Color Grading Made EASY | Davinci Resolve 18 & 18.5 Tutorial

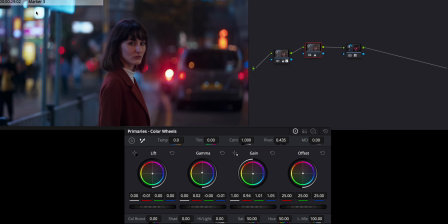8:24 Now, I think that looks pretty good, but if I wanna add a little bit more color to certain portions of the image, I'm going to go over to my log wheels right here. And I think the highlights would really benefit from a little bit more of this color here. So, as you can see, I'm just kind of wildly bringing this around.
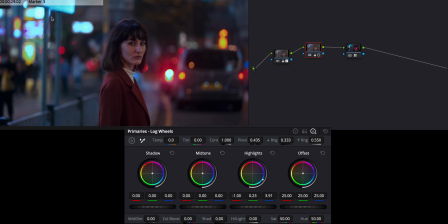8:39 It's not really affecting skin tones and whatnot. It's mostly being seen in lights up here and up here. So we're just going to reset that and then kind of play with it. Do I want more greenish? Do I want more bluish? Do I want more magenta? You can see the image starts to break a little bit there. That's not good, so you don't want that. Don't push it too extreme.
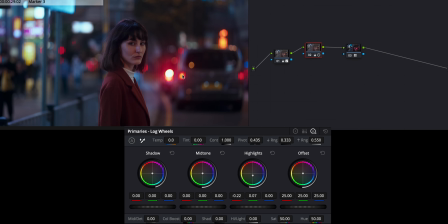8:59 But if we go a little bit on the green side, you can see it brings out the oranges in the car and it adds this nice tint to the lights. So we can kind of just finagle that and see what it looks like. Do I want a more cyberpunk green image or something more blue? It really just depends. I think I'm leaning towards a slight green tint.
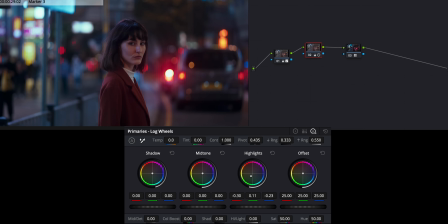9:17 Yeah, we're gonna go slight green tint. So I'm just gonna put this there on my highlights. And then with the midtones, this is starting to affect more things. As you can see, if we pull things, it'll go more blue or more clean, more like white balance properly. But you can see this is affecting the skin tone, so we don't want to go too crazy with this one.
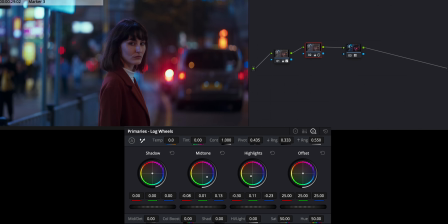9:34 We're just going to kind of pull it in a direction that we like and is not too much. I think just adding a little bit more blue probably good, and then with the shadows, anything too extreme is gonna look really off. And I tend not to really do anything with the shadows just because it drastically changes the image.
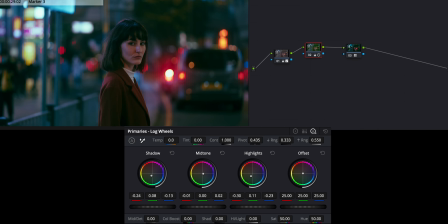9:54 Like, look how much that is changing. Like, that is a very interesting look. So that can get really extreme really fast, so I don't wanna do that too much. But maybe a little bit in the shadows, either more green or more blue, I think would look best. So something in the more like cyan kind of vibe.
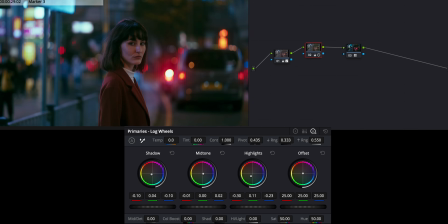10:11 But if you wanted it to look more filmic, I guess you could put some more green in the shadows just for that like dynamic range and more nostalgic vibe. I think it really just depends on what you want. So right now I'm kind of torn between green, blue, and cyan, somewhere in the middle. So I think I'm gonna go with a little bit more in that middle portion, just a little bit in the shadows.
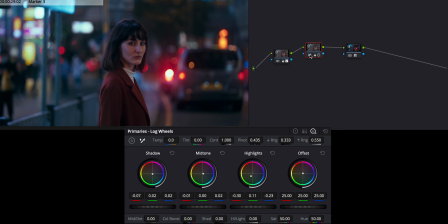10:30 So that node right there, not drastic beyond compare, but just kind of like gives it a little more oomph, which I really, really like. Kind of evens out the reddishness of the skin tones, and I think that looks pretty good. So far, our color is coming along quite nicely.
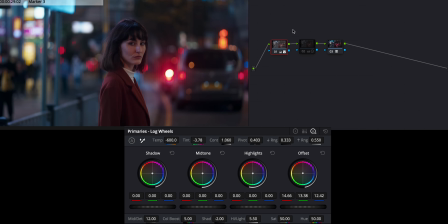10:45 This is what it looked like with the Rec 709 LUT. This is with initial adjustments, and this is with a little bit more adjustments. So the next thing I like to do is add a little bit of sharpness back into the image. So what I'm going to do, come down here to sharpness, go to the radius, and then just bring that down to 47.
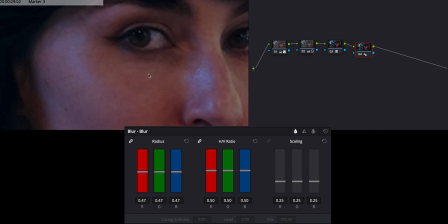11:00 And if you can zoom in here, I don't know how YouTube compression will actually make this look, but you can see the before, kind of soft, and then after, just brings that sharpness very nicely into frame.
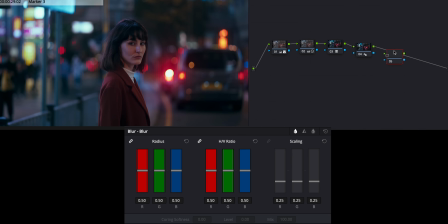11:12 Next thing we're gonna do is add another node, and this one is one that I really, really love because it helps bring this image together.
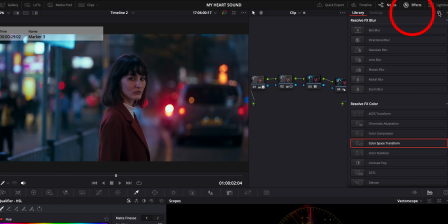11:19 And this is one of my favorite effects, and it's called glow. So we're just going to add the glow onto this node right here, and boom, already, look at this. Before, after. So we don't want to go too extreme because I feel like sometimes that can really, really be too much.
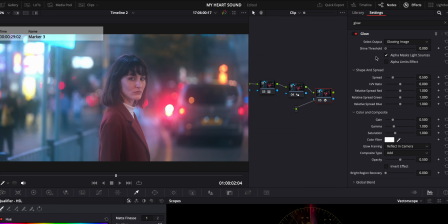11:38 Like if, look at this, right? Like it, we don't want our image to look hazy.
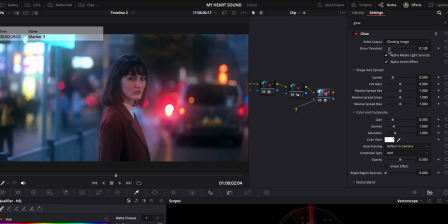11:43 We want it to kind of just accentuate certain things in the image with that glow.
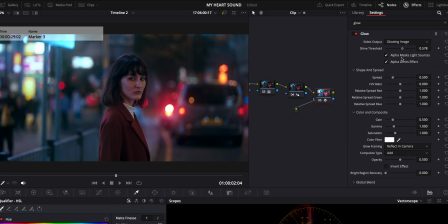11:49 So if we go too extreme, it's a bit too much, but if we add that perfect amount back in, I think that looks pretty good. Like 0.6-ish looks pretty good before, after, adds that nice glow here. So what I'm going to do is then start playing with the spread and seeing, wow, look at that difference.
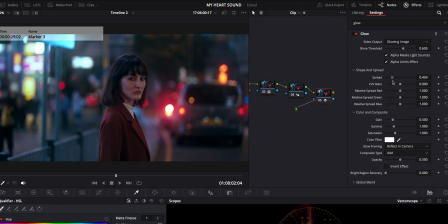12:07 So this is more like a feathering effect here of what the spread is actually gonna do. So somewhere about 5.87 to 6, yeah, 5.87. This effect seems to be coming on a little bit strong, but let's see what else we can do here.
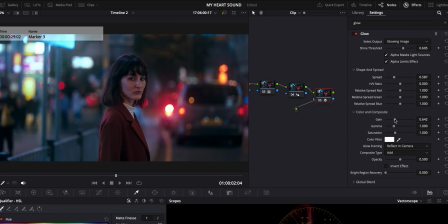12:24 So the color and composite, I like adding a little bit more to that.
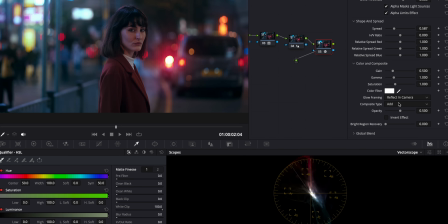12:29 There we go. Like I said, I want this image to be a little bit more on the blue side.
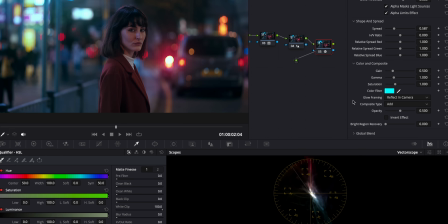12:33 So what I'm gonna do is just kind of bring this here. There we go. And as you can see, the glow is now has this bluish tint. That might be a little intense. So I'm just gonna bring down the slider so it's not super, super blue beyond compare, but you know, a little bit blue.
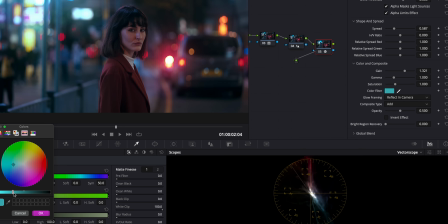12:51 That looks pretty good in my mind. So I'm gonna hit okay there.
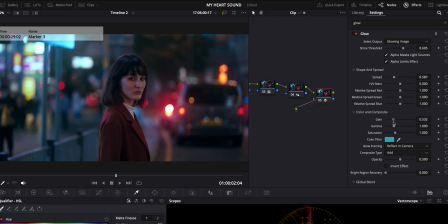12:55 And then with the color and composite, I'm gonna go much lower. Somewhere around 0.5 to 0.6 looks pretty good to me. 0.69, yeah, sure, that looks good. And then if we just turn that on and then off, on, off, you can see it adds that nice effect.
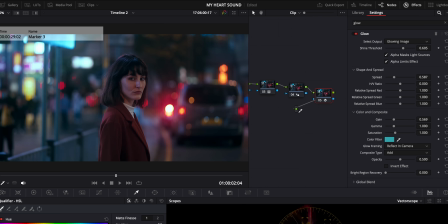13:11 It kind of like adds that atmosphere of the glowing lights. So I want to kind of soften this up a little bit.
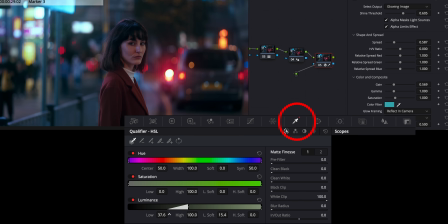13:16 So we're just gonna go 15. And then we're just gonna kind of see, there you go. See, as I bring this up, it affects less and less. So I'm gonna bring this to a point around 50. So yeah, like somewhere in this area, it starts to fade a little bit, and I like that.
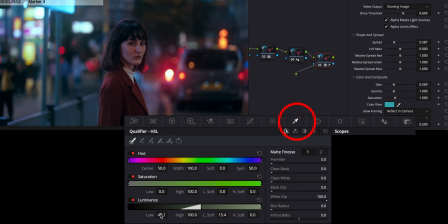13:33 So I think like 46, 47 kind of looks best. I don't want this too intense.
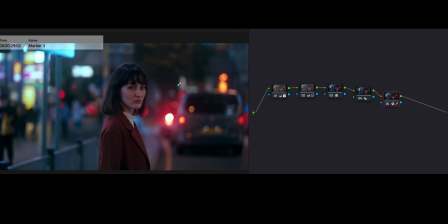13:39 So now we have this glowing one, and as you can see, it's made a nice atmospheric change to our image. Nothing too crazy, but it just adds that nice little touch.
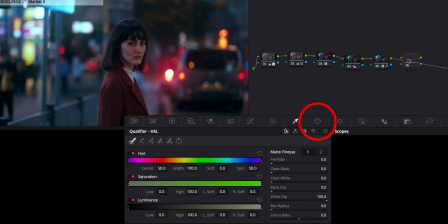13:49 And then the next thing I like to do is add a nice little vignette kind of going on, so I get this nice focus of attention on the center here. So what I'm gonna do is go down to my masking tool, my window tool,
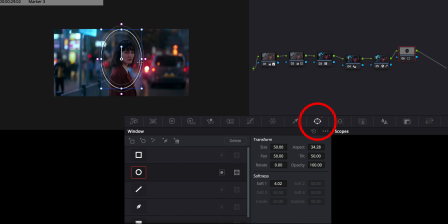14:03 and I'm just going to zoom out so I can properly see this, and I'm going to expand this decently. So my subject is completely centered, and then I'm going to feather this.
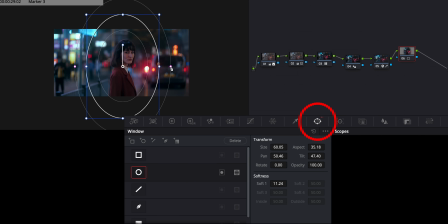14:16 There we go. Nice, nice, nice, nice. And we're just going to keep kind of dialing in that perfect feather, and then I'm going to hit the invert button,
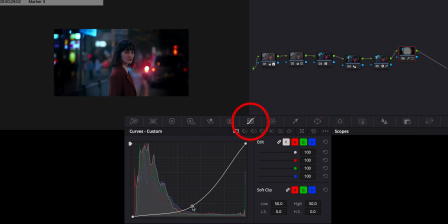14:25 and I'm going to go here and just kind of boom. And as you can see, it's just affecting the edges here. We have a nice feather going. Obviously, that is too intense for what I want, but I am just going to bring it down a little bit.
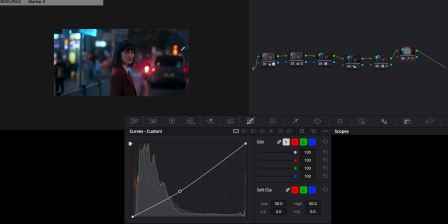14:37 So you can see here, boom, a lot more emphasis on the center of the image now, and it kind of evens out the lighting on each side. So as you can see, she's kind of dark, it's bright here, and then there are lights on the other side of the street that are making this light.
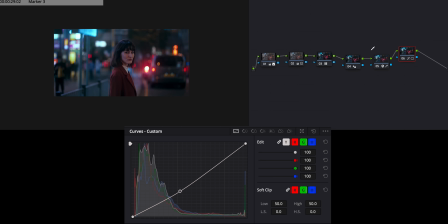14:51 So there's a lot less emphasis on her as the subject, but when we turn this on, your eyes are immediately more focused here in the center. And I'm just going to refine this a little bit more. I'm probably gonna make it a little smaller because I want her to be the center of the attention. Before and after, we have a natural, nice vignette going here.
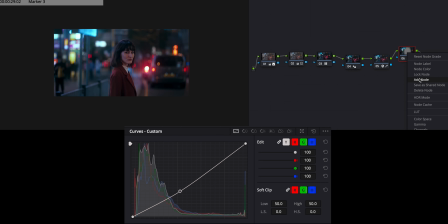15:09 And what I'm going to do is then right click this, and I'm going to go add node and then add outside. So what that's gonna do is like the opposite of what I just did here. So as you can see with this, I did lower and it's affecting the edges.
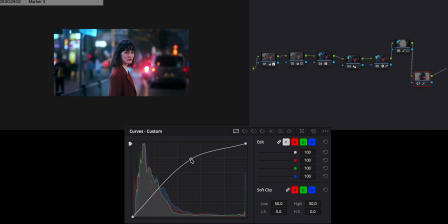15:25 And here it's going to be affecting the center. So the everything that was in that initial circle, this will be affecting that one. So I do wanna raise this a little bit here, just so there's even more emphasis on her, the model. And if I turn that on and then off, that might be a little bit intense.
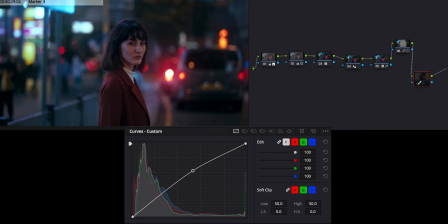15:44 If we hit fit, you'll see that it might look a little too fake. So I don't wanna go anything that's too extreme beyond compare, but just like a little bit adds something back into the image and brightens her face a little bit.
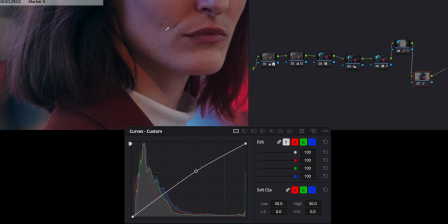15:58 So that looks pretty good. I don't think anything looks bad if we zoom in here.
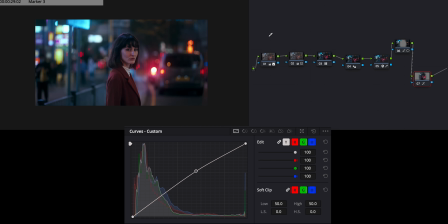16:03 No, that looks pretty good. There's no real issues there. And then at the very end of everything, now that I've done all the color grading and everything, I want to add one more node, and I'm going to put this at the beginning of my node tree,
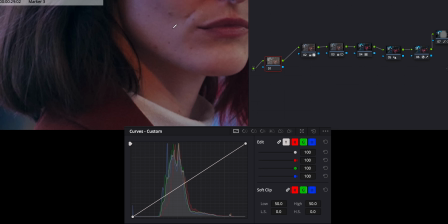16:15 and this is going to be my noise reduction. So because this was shot on the A7S III, it's not noisy by any means,
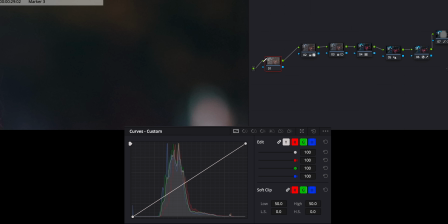16:21 but because it is a 12 megapixel sensor, you're gonna see a little bit more of that noise, which is not a bad thing. But what we can do is just kind of eliminate that. So we're just gonna go here to motion effects, and what I like to do is temporal, 3 frames, faster, medium, that's fine.